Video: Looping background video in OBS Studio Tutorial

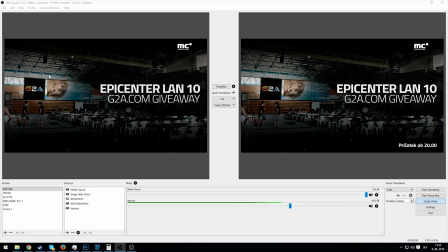Today I'll show you how to create a smooth looking background image in OBS Studio through the use of the Media Source plugin. It is very useful when you want to let your viewers know that when you are in fact live and the show is starting soon and you don't want them to think that it's just an away graphic or that you are in fact not live.
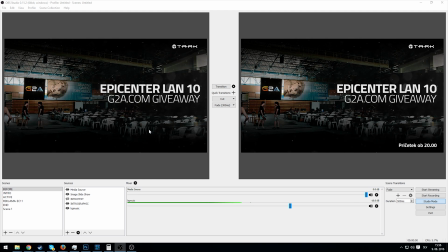This is a tool that is useful to engage viewers so they start looking at it and in fact prepare themselves for the show that is about to start. In simple terms, how do we make this thing a reality? The first step is of course to create a new scene in OBS Studio.
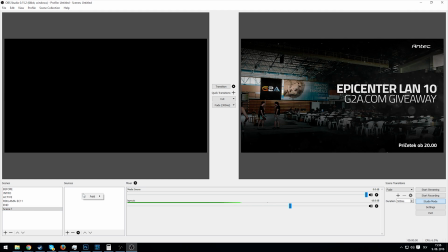I have already done that and it's empty as you can see. We add a new source, we will add a media source of course,
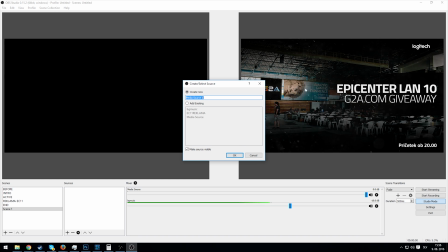but we can't do that just yet because we don't have the background loop on our computer as of yet. Of course I have it, but we don't have it together. We get it through Googling, of course, how else?
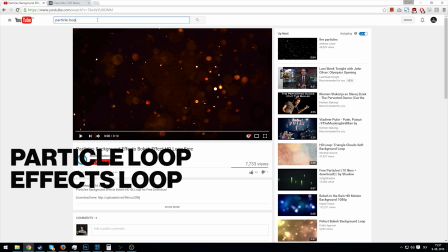And we go to YouTube and type in particle loop or effect loop or motion blur or bokeh or something like that.
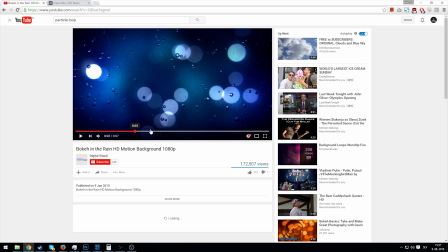Select a video that suits our interests and our needs. This one wouldn't be too good because it has these circles close to the camera.
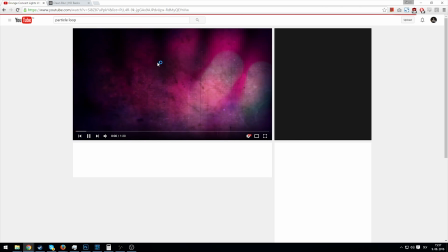So the best is to use something like this or Starry Night something.
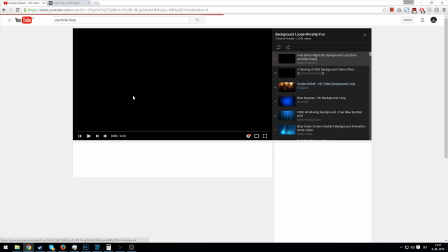Something that changes and looks pretty good. Of course, whatever floats your boat.
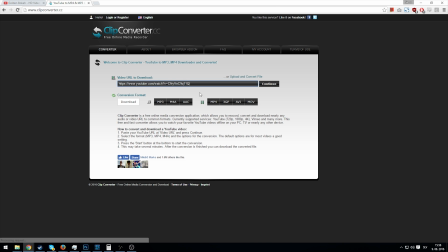If we download this, go to Clip Converter and download the video in MP4 of course.
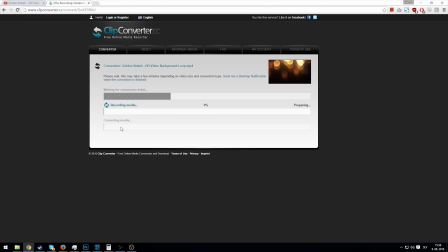Download in best possible quality so that it doesn't get destroyed when we apply it and apply effects to it.
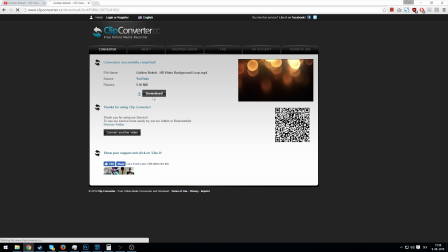Okay, it's converting. And download of course. Golden Bokeh.
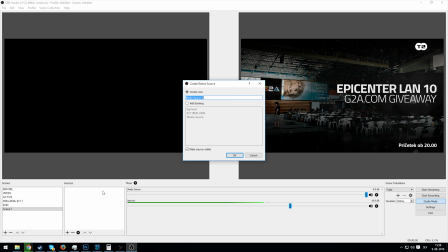In my downloads folder, I just go to the OBS Studio, create a new media source, click OK.
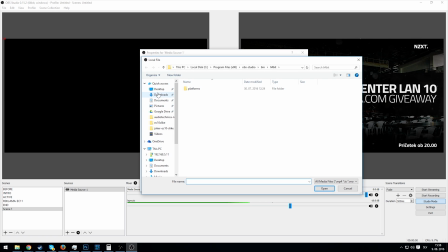Select the local file. In my case, that it's in the downloads folder.
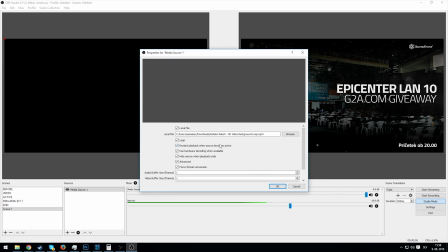Here we have it. Click on loop and we don't have to click anything else in advanced, just loop.
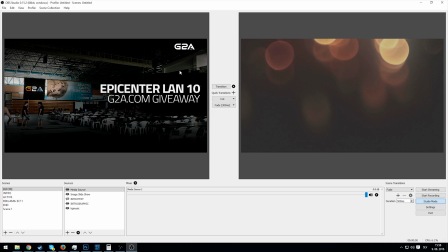Now we have it here. You see when we put the scene to active or if we disable studio mode, it plays,
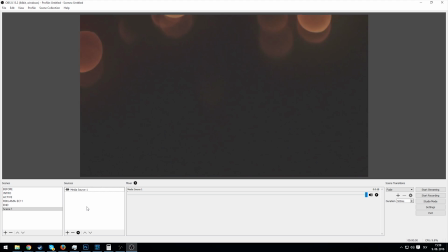but it's not what we actually want because it's on top of everything else.
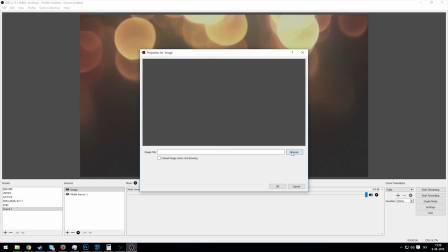If we had an image in the background, let's see, let me just select an image from my background.
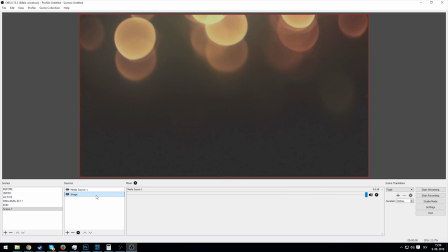Okay, let's see this. We put it behind. You can't see it because it's in the front.
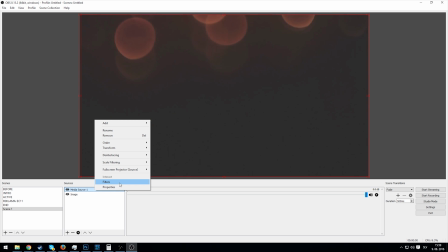So what we do is go to on the media source, we go to filters, add an effects filter and add a color key,
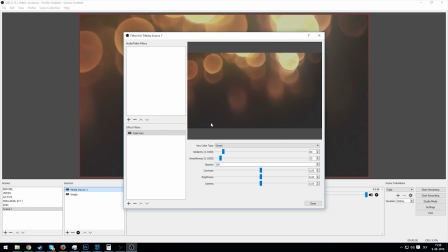whatever, name it whatever you prefer, and go to custom color.
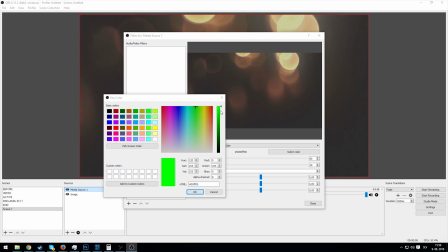Select the color that is most closely represented by our background.
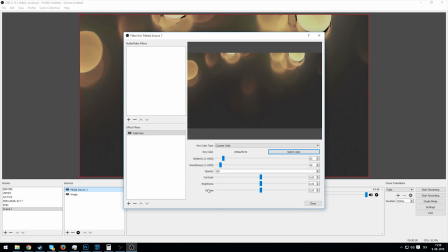What is this? It's some kind of a gray, maybe this. And go through the motions,
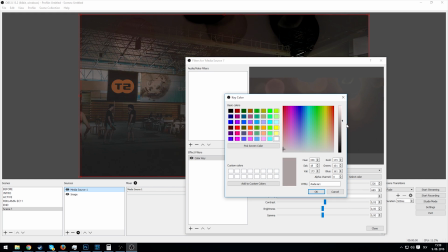move them so they look good, so they look absolutely stunning. It's not that difficult, but it's a bit of trial and error, of course.
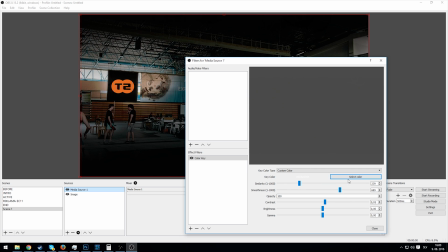See, we have now some graphics that change.
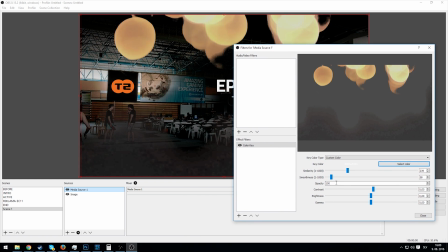Of course, some sliding options are better than others.
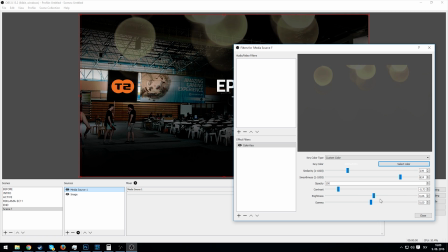Let me see what we can do.
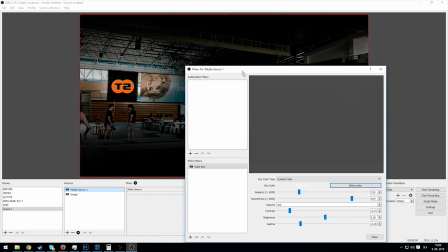This is already quite good because it shows the viewer that something is in fact happening.
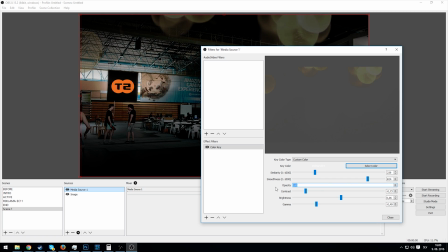It isn't the best, but it's not terrible.
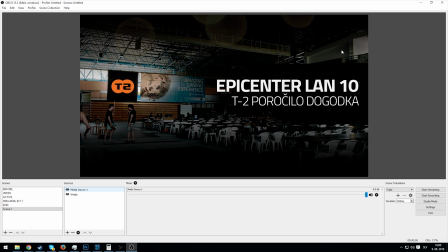And this is how you notify your potential viewer that you are in fact live and just waiting to complete a step, just waiting to get back from a break, or starting the show soon. That the stream is actually live and it's not just an offline picture.
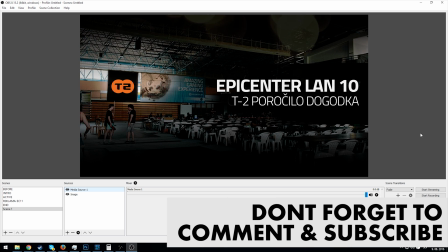Thanks for viewing this tutorial and don't forget to subscribe.